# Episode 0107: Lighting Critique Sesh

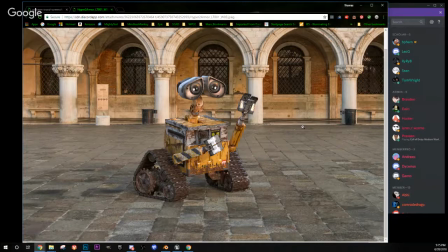Which I mean, this kind of looks like just a pretty picture that you took with your camera. Think about the composition sometimes, and maybe even the overall shot composition is very centered. So just something to think about.
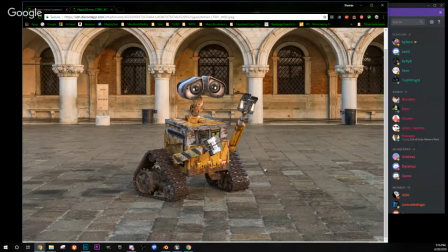It looks real, like it looks like he's there. There could be some more occlusion probably in his gears and stuff. But when you look back here at how dark do the darks get, that's this is roughly correct.
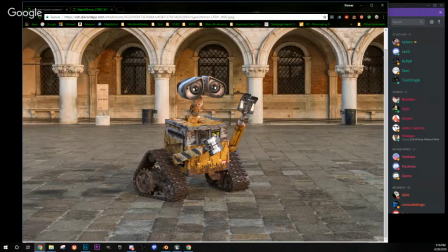Not sure what that line is right there. If that's a shadow, probably a shadow from his arm. It could be softer because we don't see any hard shadows really. This is probably the hardest shadow from the sun, and that's not very hard. So I would do something in that softness there.
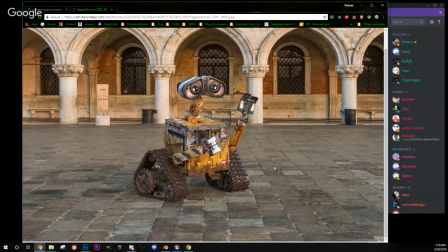Looks pretty good, man. Model's great. Yeah, I think it gets to a point where, okay, you've accomplished a goal of making something look like it's in the photograph, and then you got to push yourself further and say, okay, well,
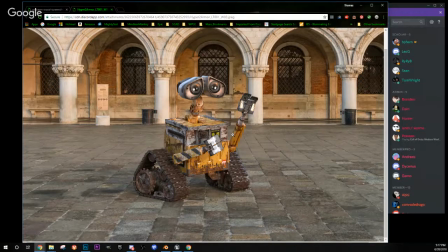let's make this more interesting in the sense of placement and overall composition, and then you can start pushing your lighting composition because there's nothing really focusing my eye on him.
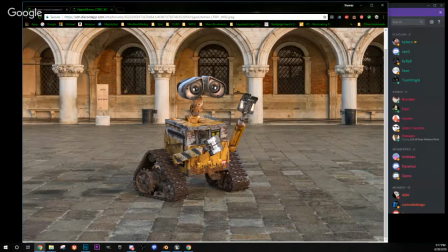You could probably use some vignetting, which is like kind of darkening the corners. And if this was a set, I would immediately have them put up something that placed some shadows that kind of pointed into your subject.
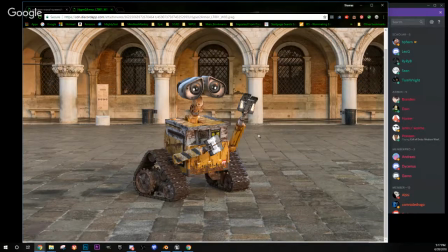You always want your subject to be brighter and have more color than the rest of the set. That's just a rule of cinematography. Just try to lead people into what you want them to see.
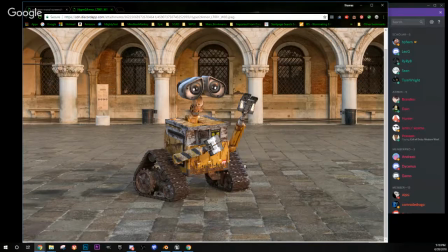This is cool though, man. I mean, there's nothing wrong with it. Are you there, buddy?
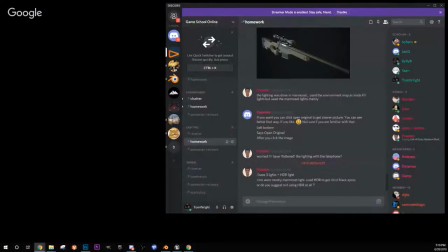I don't know if he's here. I don't know what you lit this in.
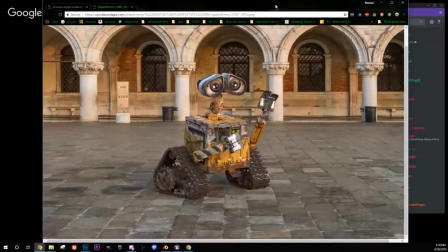Yeah, he looks pretty good. He's got a lot of grunge texture on him, and
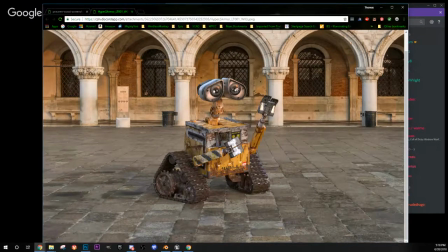I don't know what's reflecting in his eye, but it doesn't look like what the scene is. if that makes sense. Like it looks like it might be something else reflecting in his eyes there. Um, Not too bad.
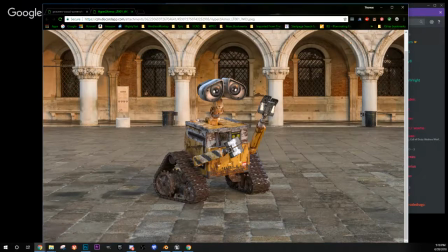Uh, Maybe a little strong on this skylight on the top of his head. Again, these are slight suggestions. This looks pretty good. I would probably go a little, like I said,
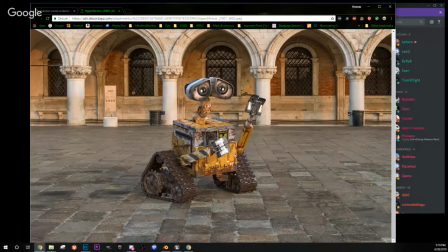call this one done and start pushing your composition, the overall image and composition of it.
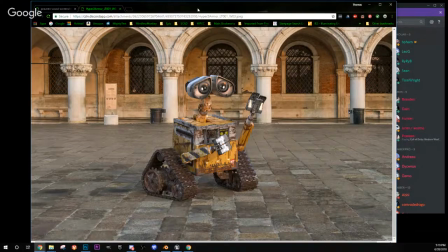Maybe even kind of start building something in CG as the background. It's pretty cool.
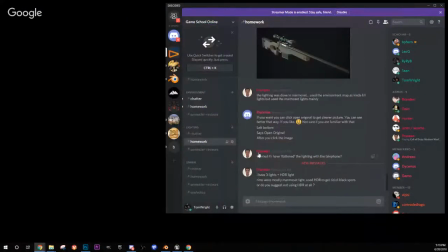Yeah, I like it. All right, I'm gonna move up.
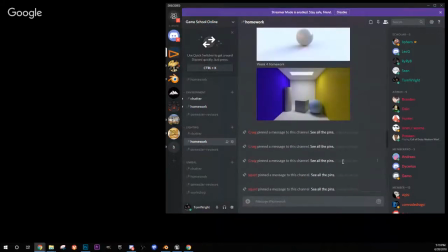What do we got here? This is week 4 homework.
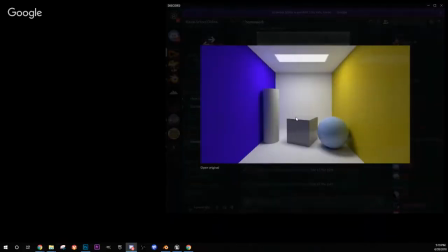Am I getting into, I don't know if I'm getting into some other stuff here, but I don't think I need to see the full piece of this. This is nice. This is a ray trace example. To see how much light is bouncing, right? You're getting the yellows and reflections off things. There's not much to say here.
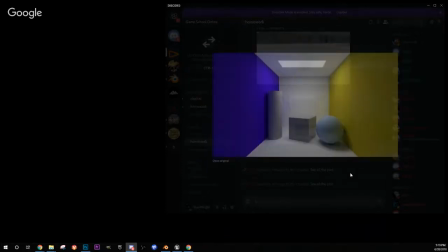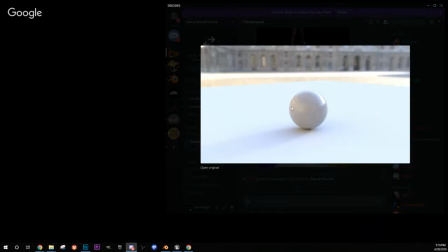Something else where you're using, looks like an HDR on a plane. You can always project like the HDR onto the plane to try to make it look like it's sitting there in real life. But this is nice.